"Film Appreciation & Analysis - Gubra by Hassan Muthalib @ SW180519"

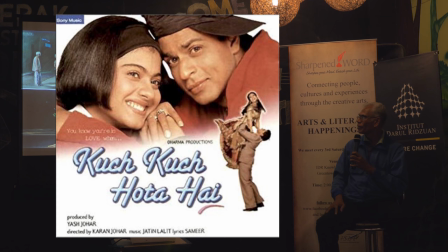40:48 But they have to show that it can happen, but it must be structured properly.
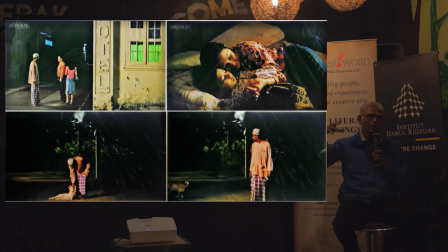40:55 Alright, then here's this Tuk Siak, the guy who wakes up early and calls to prayer and so on. As he's walking, and this is the one that caused a huge controversy in Malaysia, and I had to appear on television to defend Yasmin Ahmad in a program called Phenomenal Seni on RTM.
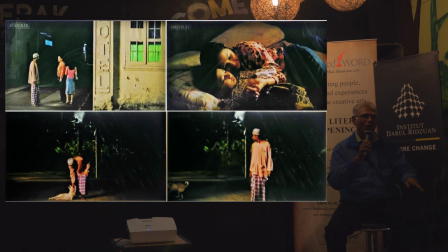41:16 So he's walking and he's petting the dog and saying, you already got run over by a car, don't lie in the middle of the road. And only then we see that when the dog walks away,
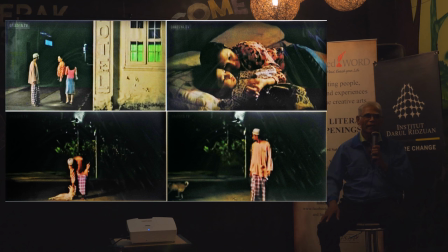41:33 it's got three legs that means it must have been hit by a car but the wonderful thing is how did it's like the dog is an actor listening to him and goes out do you know how difficult it is to direct children
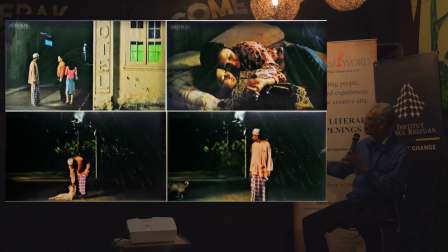41:50 and animals you ask cp so that means he has got something spiritual and later he breaks the kemian into two puts one into the pocket and he's able to trace that guy where he is
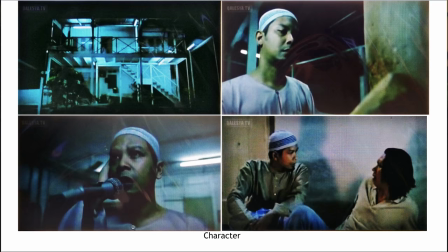42:09 alright next
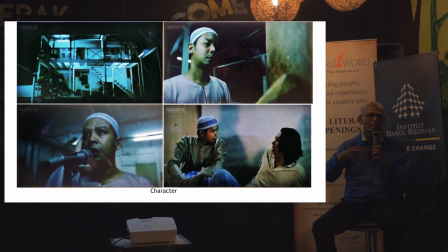42:13 and you see he comes to this place and switches on the light there's absolutely nobody that means he brings light to the world symbolically, right? And then he knocks this thing like in the ancient days. No loudspeaker.
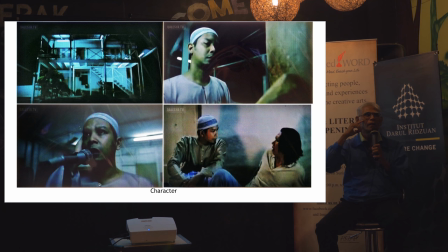42:31 What do you call it? No technology here. He makes this sound and then he calls to prayer. Notice he's acting. He's very calm. Isn't it? Everything is fine with him, with the world.
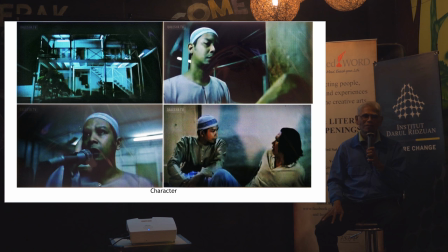42:51 and then he comes to admonish this guy who has been stealing money now look at the acting the actors knew what they were doing if you break it down into elements of design he is a straight line he is a diagonal line
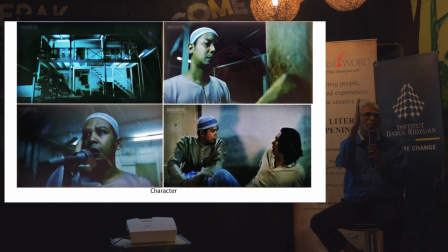43:09 so diagonal line is either dynamic or in danger of falling but this one is very stable so you see a director does not just say action and cut he
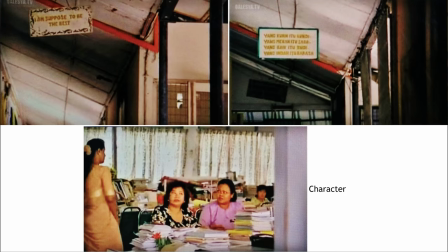43:23 has to understand how everything that he puts into the frame delivers the right meaning next and
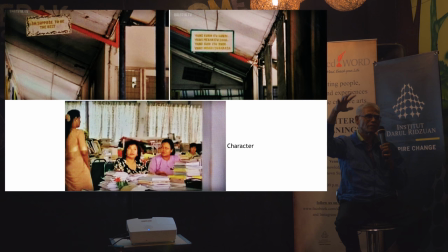43:32 then in school you will have all the signs hanging giving all the positive things but look at the adults talking back about that woman they know she's a prostitute and then this Indian woman who's carrying something bangs it on the table.
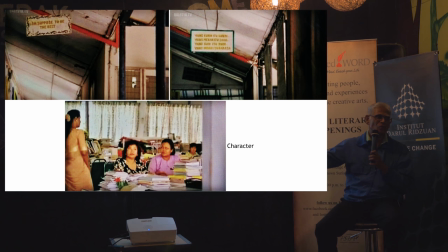43:52 No need words, we understand. Even in other films also I think was it in Mohsen, she also showed the sign. We are trying to get the children to be on the right track but you who are telling us to be on the right track you're already haywire.
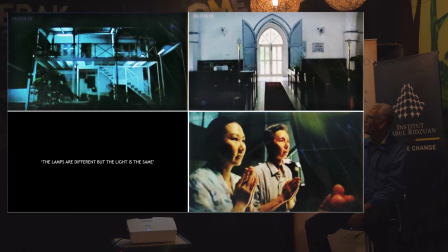44:09 Next,
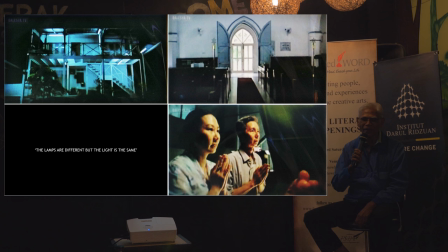44:14 ah yes. At the end of the film we have the graphic. What's the graphic? The lamps are different but the light is the same. Wow, she was being hunted by the ulama. They all criticize her. I think this is a quote from Jalaluddin Rumi, the Sufi.
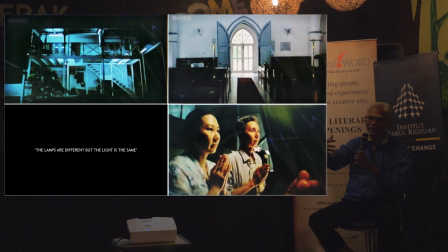44:34 So you can see how she used light, light coming on. And then I was in the church during the shoot of this one and she shot with light coming.